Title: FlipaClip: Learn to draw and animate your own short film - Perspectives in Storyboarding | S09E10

Camp, it's Anteater Anya, and today we're going over perspective, which is something that you can use to make your storyboards more engaging with your audience. So I've prepared for us 2 different storyboards that we're going to look at today, and eventually we'll go over 6 different perspective shots that you can use. So let's get started.
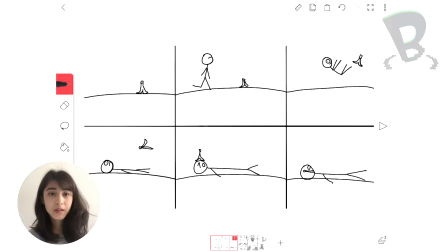This is our first storyboard, and you can see that the camera stays stationary or in the same spot for the entirety of the storyboard. Our story is that there's a banana, our character slips on the banana, and the banana lands on our main character's face.
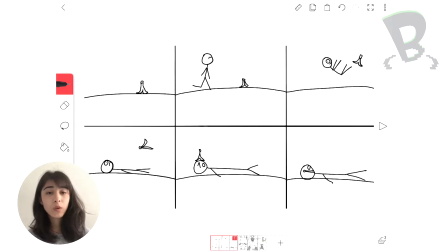Let's see how the story becomes more interesting with the use of angles in our second storyboard.
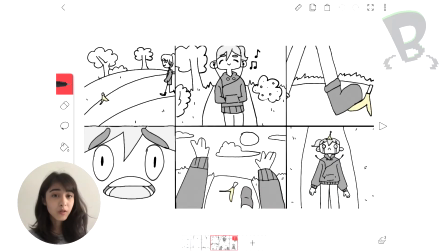You can see that it's the exact same plot as our previous story, it just engages our audience a lot more.
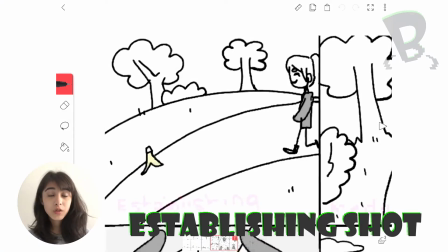So the first shot here is an establishing shot, which is used to show the audience the environment that the character's in.
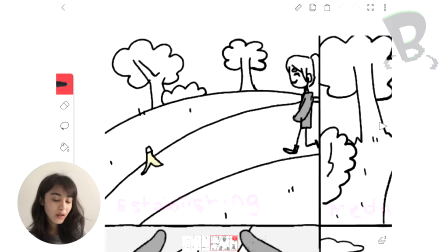You can see all the trees behind our characters, you can see the road, you can see the banana, and you can see the person and where the person is in comparison to the banana. And instead of using a straight ground like our previous storyboard, I've added a little bit more depth by using curved surfaces.
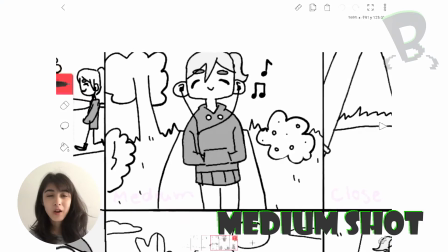So our next scene is a medium shot. Now in this scene, we're learning a bit more about the character.
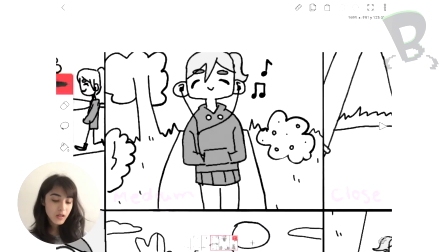In our previous scene, we were setting up the background and where the character is, but in this scene, we're learning more about what the character's doing.
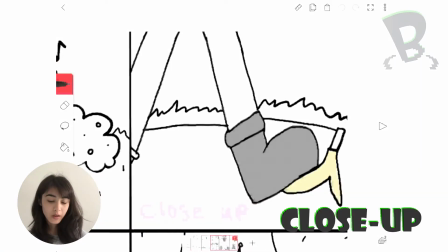Our third scene is a close-up, which is really good for making the audience focus on something that's really important, like a major plot point.
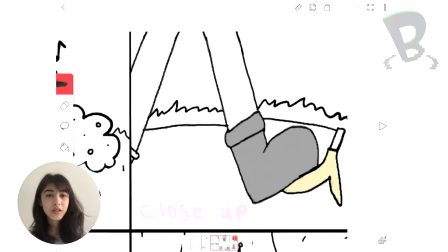You can see our character is just about to step on the banana.
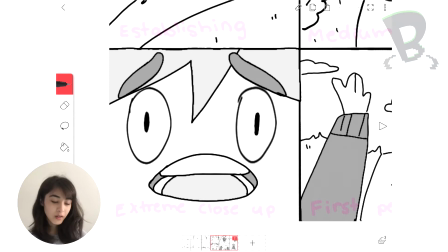In the next scene, when our main character has just stepped on the banana, you get an extreme close-up where you get to see all of her reactions on her face. So this scene's really good for letting your audience know what exactly your character's thinking, feeling, and how they should feel about the situation as well.
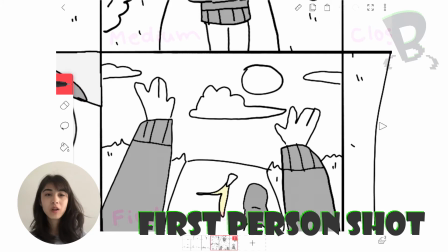Next up, we have the first-person shot, where you bring your audience into what your character's seeing through their own eyes.
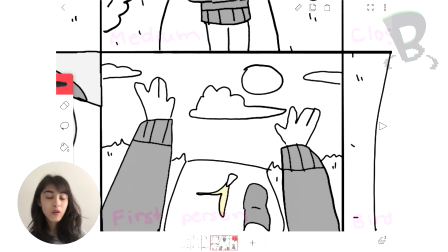So again, this shot, like the previous one, is really helpful for making sure your audience understands what's going on in your character's head.
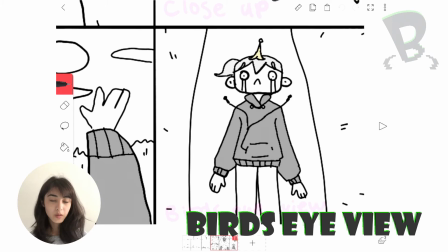So last up, we have the bird's eye view, which kind of brings your audience back and away from the situation.
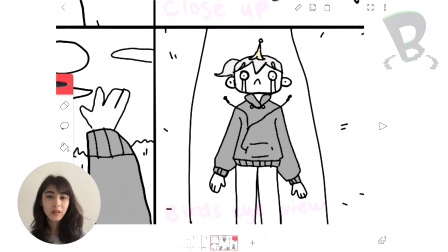It's really good to use at the end of your animations because it's kind of like a good wrap up and understanding of everything that's happened. It shows everything in the scene really well. We get to see that our character is actually lying on the ground with a banana on her head. But what makes our second storyboard so much more interesting than our first storyboard? Well, the answer is that the camera angles help our audience feel more involved with the story and like it means a lot more to them than just watching from an outsider perspective like in the first storyboard. Different perspectives can help even the most boring stories feel more interesting. I hope this video helped out a lot in understanding perspective, and I hope you guys use it to make your awesome story. If you want to learn more about thumbnailing and making your 2D animation, hit the subscribe button down below. Thanks for watching. Bye!